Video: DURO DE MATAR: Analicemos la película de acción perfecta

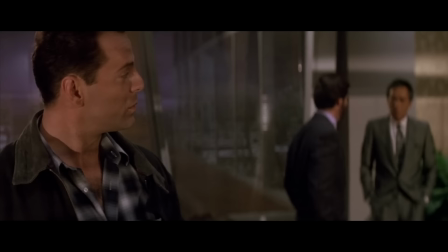4:07 ¡El chongo changarín de Supergirl! Un vanija insoportable que se quiere fifar a la germu de Bruce quien finalmente aparece y se encuentra con su dorima.
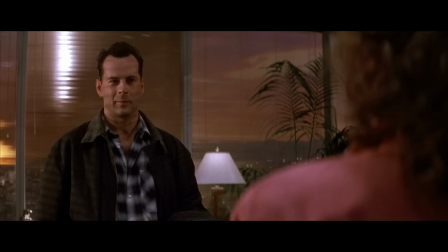4:16 Ah, llamó Walt Disney y dijo que se quiere enterrar en ese beso. Por lo frío, ¿no? Se entiende.
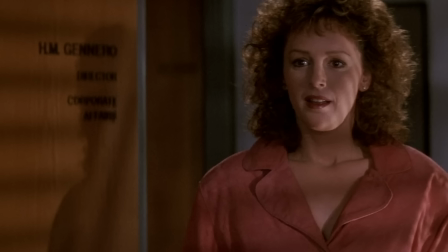4:21 A todo esto van 15 minutos en la mejor película de acción de todos los tiempos y no se disparó un solo tiro. Y ¿sabés qué?
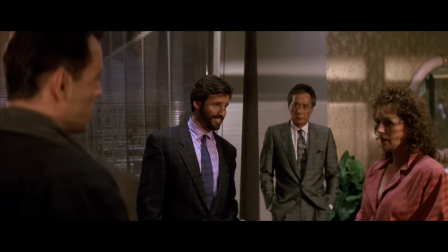4:26 Está perfecto. Guionistas, las emociones que yo invierta en sus personajes van a ser directamente proporcionales al tiempo que ustedes inviertan presentándolos.
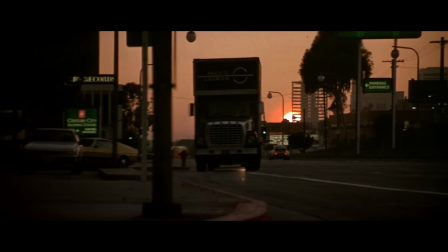4:35 Ahí nomás pasa un camión sospechoso. Spoiler, son los malos.
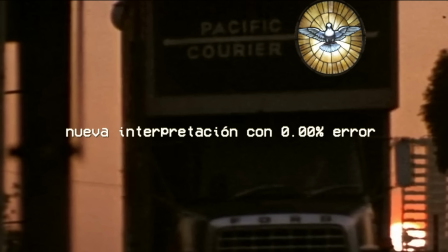4:40 El camión dice Pacific Courier o mensajero de paz, innegablemente una alusión al espíritu santo que viene en nombre del señor para destruir esta creación abominable producto del orgullo del hombre.
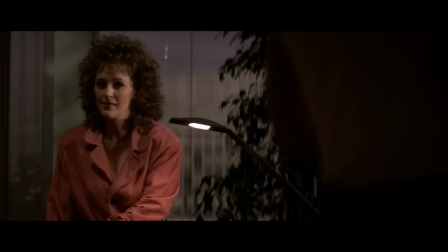4:51 A medida que las cosas comienzan a arreglarse entre ellos, irrumpe una pareja calenturienta en la habitación, como si fueran una manifestación psicológica de las ganas de fifar que tienen Bruce y su germu.
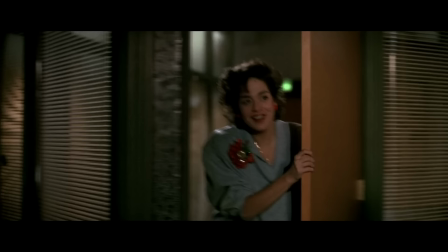5:00 Pero enseguida el héroe mete la pata y empieza a discutir cómo hacen todas las parejas al minuto que las cosas andan bien y ahora la manifestación que irrumpe es una mujer embarazada,
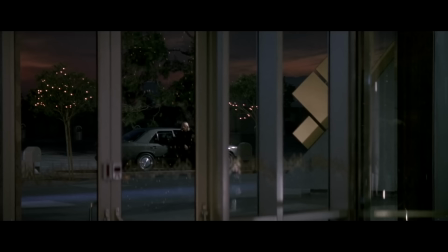5:08 significando que las ganas de fifar se fueron por el retrete. Y así peleados por pelotudeces como vos y tu esposa dilucidando a los gritos ¿Quién lavó los platos de ayer?
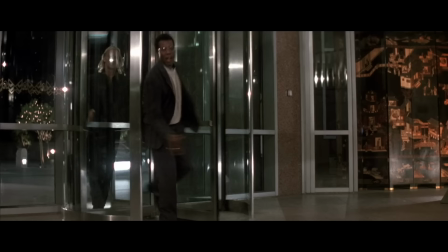5:15 Se separan ¡Hora de conocer a los malos!
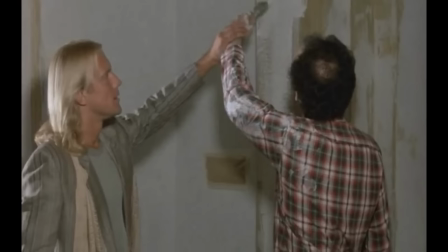5:17 Tenemos a este muchacho que no para de hablar Y Alexander Godunov, el talentoso bailarín rusoamericano A quien no puedo ver sin recordar esta escena de Hogar Dulce Hogar
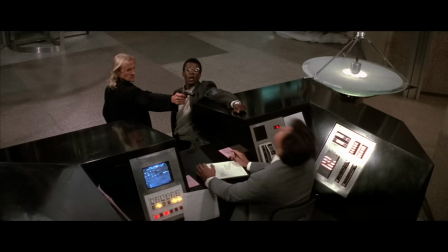5:30 Godunov anuncia que viene a presentar su última obra El cascacráneos Conocemos al resto de los malosos y a su líder
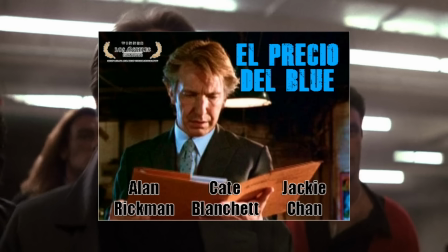5:35 Alan Rickman Es simplemente el tipo más interesante de la historia humana.
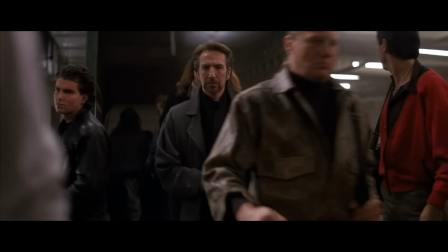5:41 Si mañana saliera una peli inédita donde Alan Rickman lee ámbito financiero durante dos horas en plano secuencia, yo la vería.
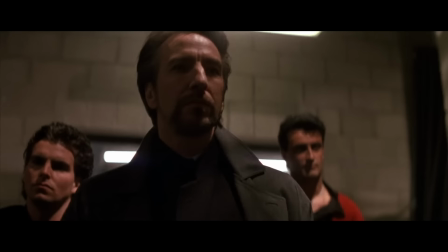5:48 Una peli de acción es tan buena como su villano y créeme que nunca hubo ni habrá villano que supere a este.
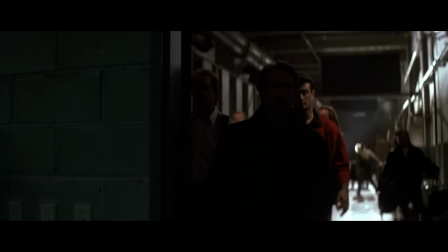5:54 Los muchachos avanzan en una formación hermosa que nos regala el director y gracias a Dios corta el editor justo antes de que este se la dé contra la pared.
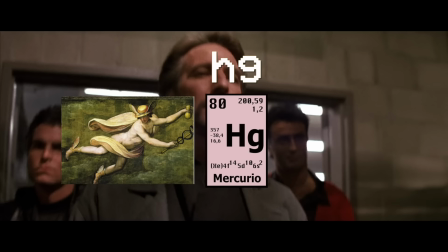6:00 El villano se llama Hans Gruber o HG por sus iniciales, símbolo químico de Mercurio y también conocido como el mensajero de los dioses.
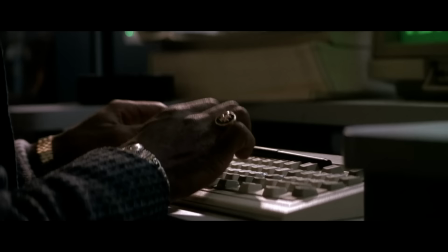6:07 Nuevo indicio de que ha sido enviado por la divinidad para destruir la torre pecadora y de hecho uno de sus cohortes lleva un anillo con una cruz templaria incluida.
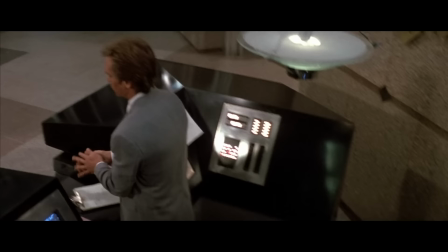6:14 En fin, suplantan al guardia en más o menos lo que le toma una empresa de seguridad privada a suplantar a un guardia tras un tiro en la cabeza.
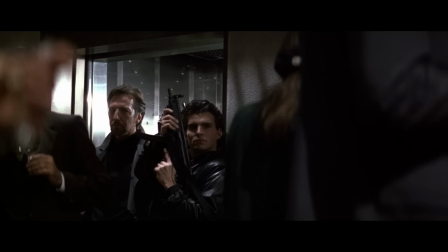6:21 Y volvemos a Bruce que está poniendo en práctica el consejo de Don Nadie. En eso llegan Snape y los mortífagos a la fiesta. Tiene que ser la entrada más cool de la historia. Rick mantiene un nivel de elegancia que hace ver un pase de Riquelme como un despeje de Krupovieza.
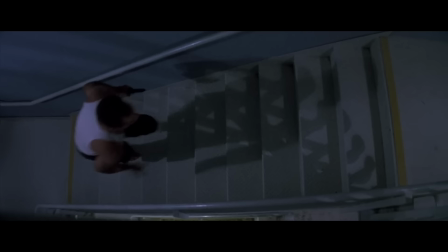6:34 Bueno, se pudre todo. Vigo de los Cazafantasmas 2 se acerca a donde está Bruce, pero el héroe huye escaleras arriba.
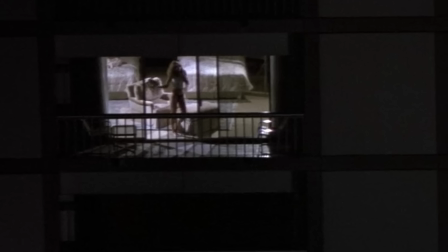6:39 Mientras intenta pensar un plan, ve a una piba ligera de ropas en la distancia. El director nos quiere mostrar lo lejos que le quedó la posibilidad de intimidad.
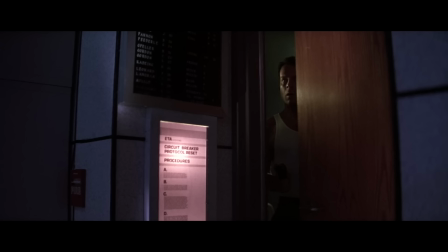6:45 También puede ser que se chamulló a esta piba diciendo Sí, yo te consigo un papel en duro de matar y después no sabía dónde meterla. Bruce se asoma al piso 33 donde hay una supercomputadora que maneja el edificio.
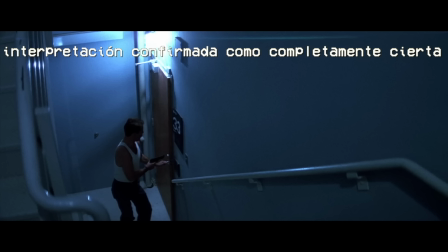6:54 De algún modo la mente del macrocosmos que habita esta película. Si se quiere el cerebro, el grado máximo de la masonería, edad cúlmine del salvador arquetípico y es por eso que no entra ya que no está preparado para enfrentarse al misterio final.
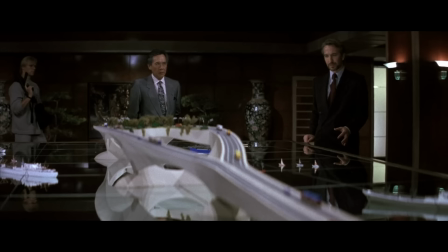7:05 Resulta que los falsos terroristas solo quieren una cosa, dinero.
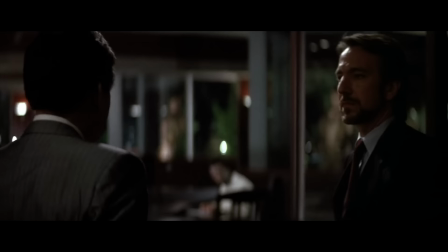7:09 Sí, igual que los terroristas de traje que invaden tu país buscando petróleo, gas o caca de riandú, Snape quiere la billuya.
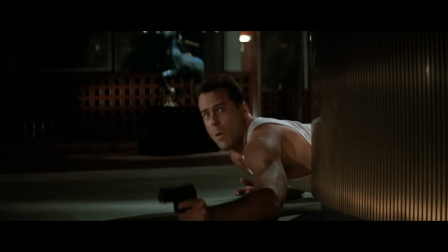7:15 El ponja le tiene que dar la clave para una bóveda donde guarda 600 millones de dólares en bonos.
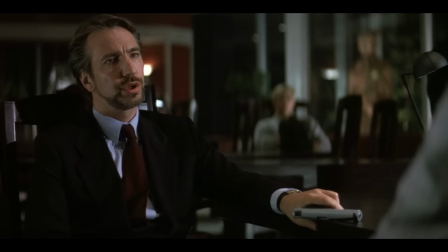7:20 Bruce está ahí pispeando la reunión que no va del todo bien y ante la negativa por parte del ponja revelar el código,
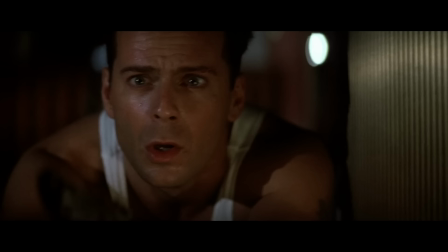7:25 snape decide relocalizarle los pensamientos contra el vidrio de la puerta si fuera scharsenegger ya estaría entrando con una lluvia de cuchillos y plomo como si fuera vishnu llevando un arma en
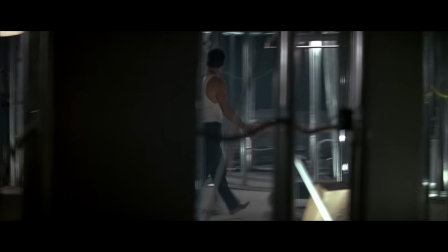7:33 cada brazo pero brun sale cagando antes de que lo cueteen es como vos y como yo un poco más fachero sin panza no se agita subiendo una
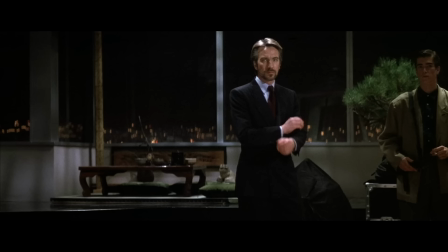7:41 escalera pero es como vos y yo conocemos la bóveda la cual se enfrentan los malosos la cual tiene siete cerraduras y representan por supuesto a los
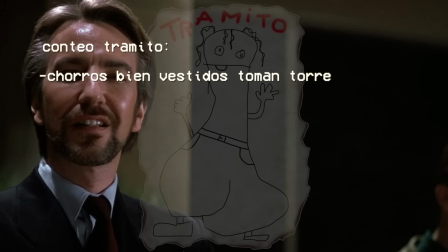7:48 siete anillos del apocalipsis las tramas y subtramas quedan entonces en una banda de maleantes asesinos toman un edificio.
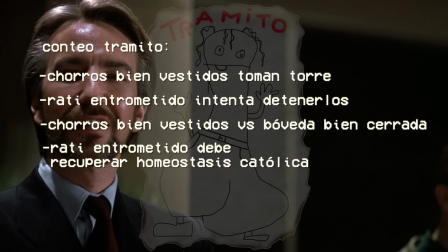7:55 Un policía por su cuenta intenta detenerlos. Los maleantes deben abrir una bóveda. El policía debe arreglarse con su esposa.
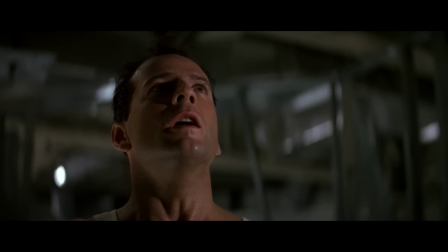8:00 Una historia de premisa simple que contiene a su vez otras pequeñas premisas entretejidas.
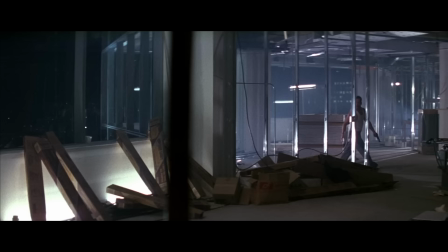8:05 Bruce activa una alarma contra incendios desde el piso 32 para alertar a las autoridades. Nunca entendí su obsesión con que la policía se entere.
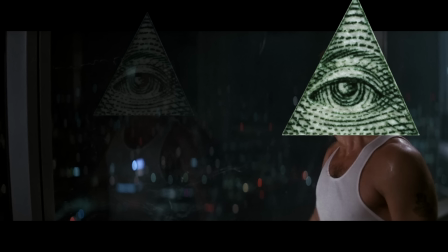8:12 Si él sabe que buscan dinero, ¿no entiende que si viene la cana se va a convertir todo en una situación de rehenes? Misterio.